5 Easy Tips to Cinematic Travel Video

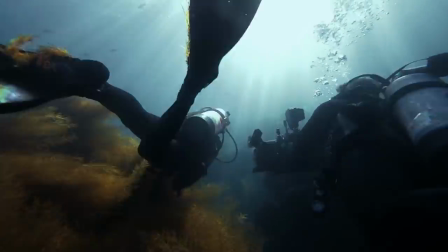8:17 But first, we had to wake up again. At 4 a.m.
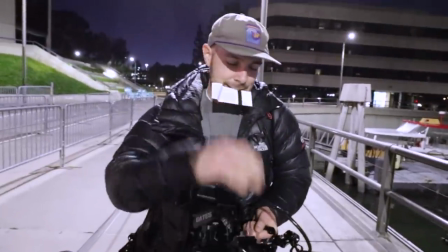8:23 Again. Hey Sean, what is that? This is the gates, the underwear out there.
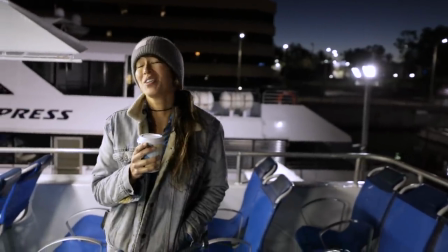8:28 It's early and it's cold. Can't wait for the sunrise, y'all.
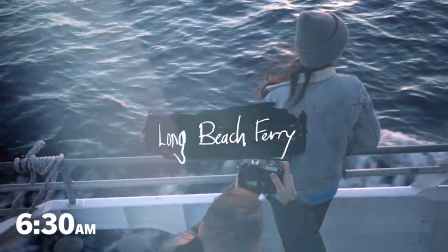8:35 So, we took the first ferry out, timing it exactly so that when we were on the boat, we would catch the sunrise.
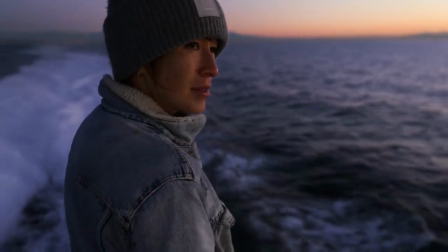8:40 And once we had our soft directional light, we started filming. all the while remembering to shoot in sequences.
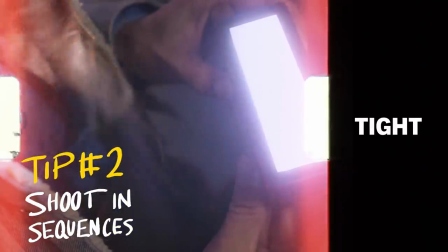8:47 So, wide, tight, front, and profile.
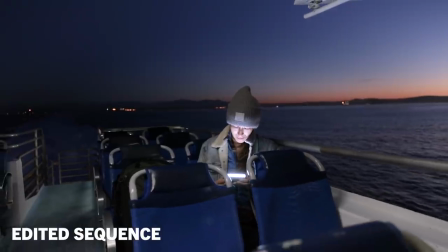8:53 The idea was to shoot the same scene multiple ways so that the footage could be seamlessly cut together in the edit.
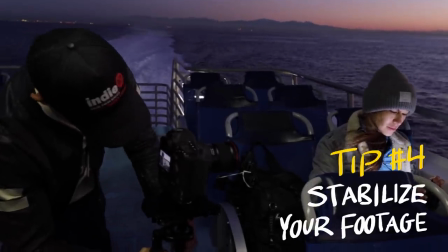8:59 And we shot it all using the glide cam to make it as smooth and cinematic as possible.
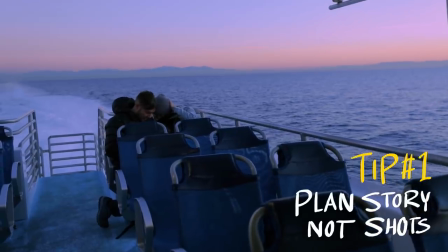9:04 Now, we didn't shot list any of this before getting out there, but we also didn't really have to because we made a point of remembering our story the entire time.
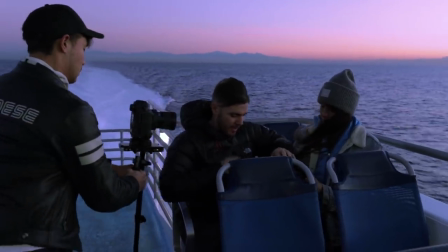9:12 Ready for adventure. This became a guide for what kind of footage we needed to get.
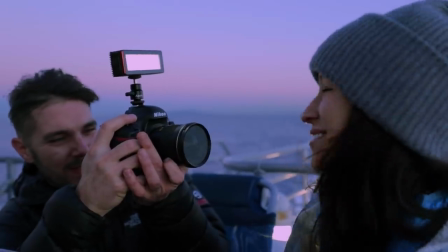9:16 The question quickly became, what shots would show that this little light was ready for adventure?
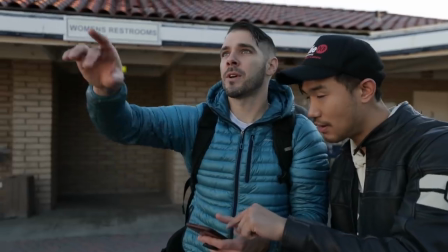9:22 Now, when we finished filming, we took a moment to stop and plan our day around our lighting once more. We're using a tool here called Sunseeker.
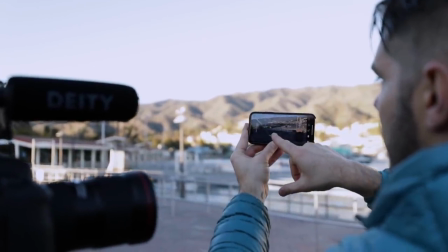9:28 If you don't know it, it's an app for your phone. It's amazing. The idea is that basically you can point your camera into the sky and the app will actually tell you where the sun will be and at what time.
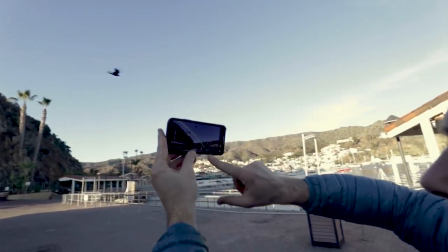9:36 So we're gonna arc this way. So it looks like we'll have clear sun all day unobstructed in the mountains yeah which is actually when we realized a huge problem and
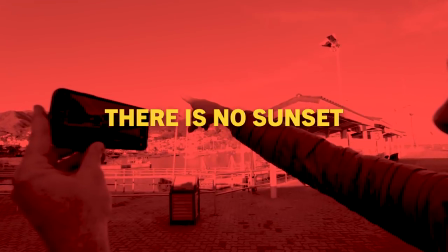9:45 our sunset's gonna be on that side of the island the sun would never set i i mean it would of course just not visibly or anywhere near our shoot
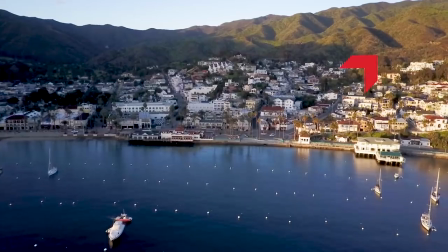9:52 and in between the sun set and our shooting location was a giant mountain which was a huge problem both figuratively and literally
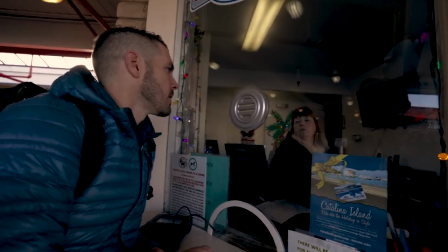10:00 so we asked some locals what we could do and literally none of them could tell us where we would be able to see a sunset okay we're on the side of the island where we're not going to see a sunset so We're gonna find some way to... Looks like we're hiking.
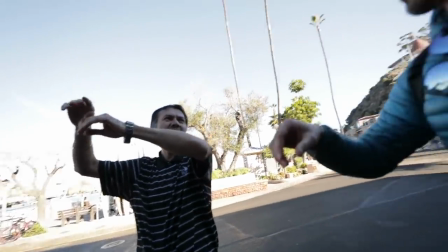10:12 That is, until our waiter overheard us over breakfast. We just wanna see the sunset, we wanna see some trees.
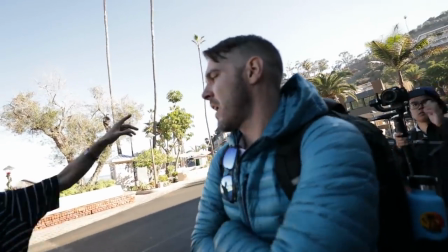10:18 Yeah, you can go there in the top.
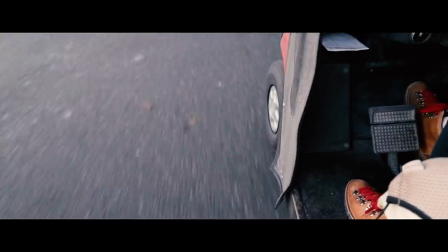10:20 It turns out that if we rented a golf cart and really sprinted up one side of the mountain, maybe, just maybe, we might have a chance at catching that sunset.
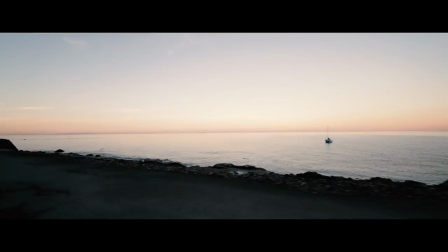10:28 But that was something that we would need to do later because we still had a lot to shoot.
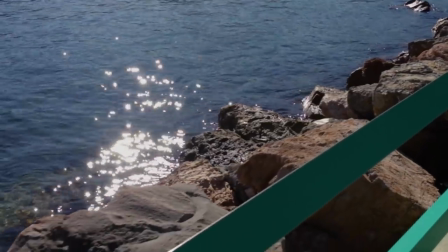10:33 So while noonday is terrible for shooting exteriors, it actually is great for one thing, and that is shooting underwater.
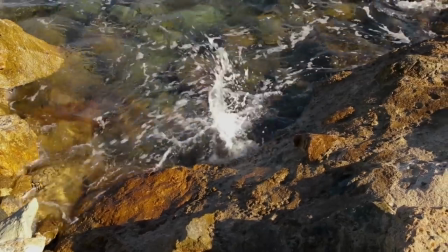10:41 Which is why. Oh man, we're about to go diving, dude.
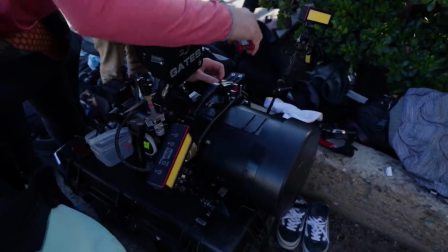10:47 Now for our underwater setup, we opted for two cameras. One, a red 8K Helium in Gates underwater housing, and two, a Canon 1DX in AquaTech underwater housing.
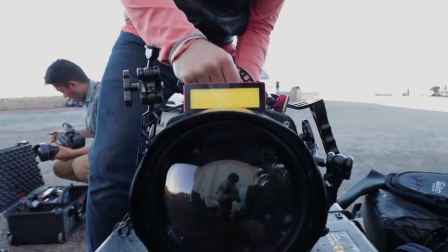10:56 Both are super fancy, expensive cameras because we're shooting a real commercial. What do you expect? The idea here is that I'm gonna shoot Sean shooting Lana. This is what we have to do on aftershoots. We have to pay for two cameras every time. We're gonna pay for two crews every time.
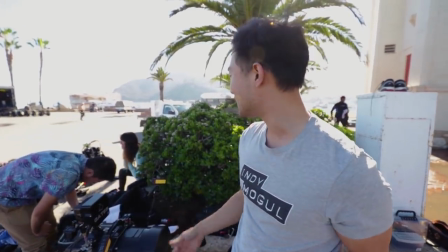11:11 So we need a crew to shoot the crew. And in this case, because of IndieMogul, we need a crew to shoot a crew to shoot a crew.
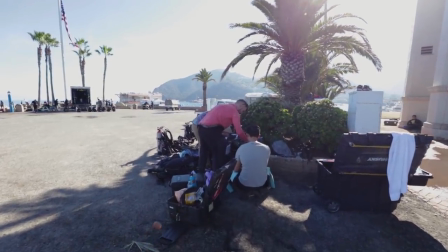11:17 Ridiculous. And because we're going super skeleton crew on this, I not only shot footage of Sean and Lana, but I also put on a women's wetsuit.
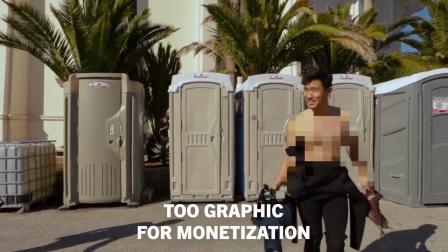11:26 Woo! Hot. Aw, dude. Hot stuff, dude. My wetsuit is gonna be the same color as Lana's wetsuit.
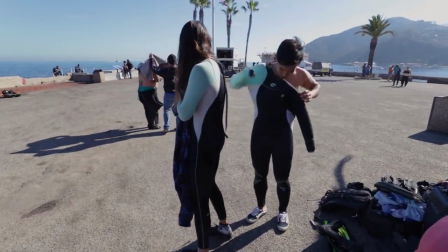11:32 Today I'm gonna be your stunt double.
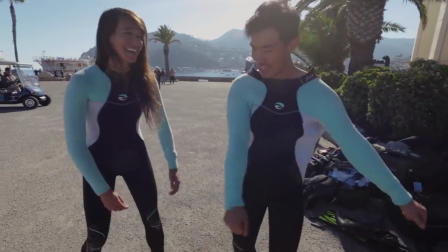11:35 Yup, the same women's wetsuit as Lana, so that John and Lana could shoot footage of me, but actually have the audience think that I'm Lana. I gotta be totally honest too, one of these underwater housing things comes from Kitsplit. You know who you are out there. This camera breaks, come for you.
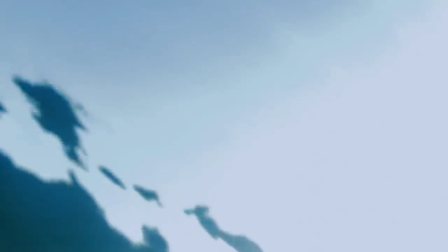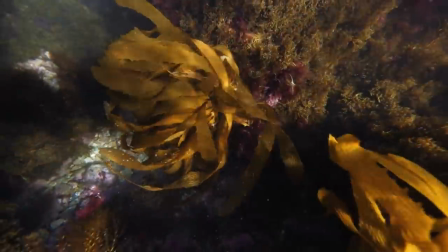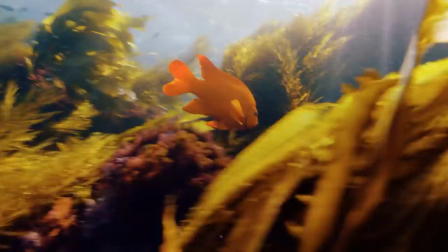12:04 Now, when we were underwater, it was beautiful. It was literally an entirely different world. But the same principle still applied.
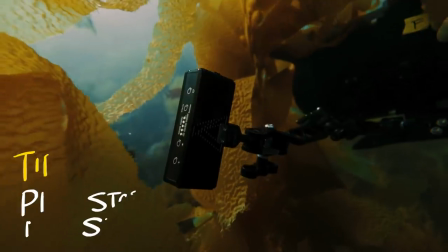12:12 First, we focused on story. Which shots would show that our light was ready for adventure?
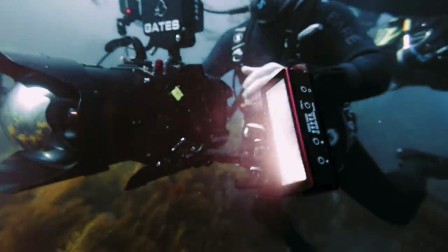12:16 We made sure to get multiple shots of multiple people using the light. First, I shot a Sean, and then a shot of me.
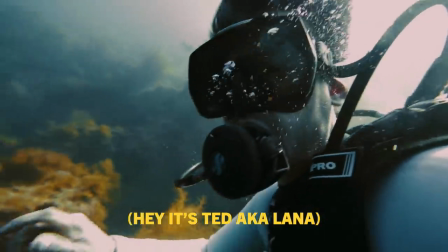12:23 I know, I probably could have shaved for the part.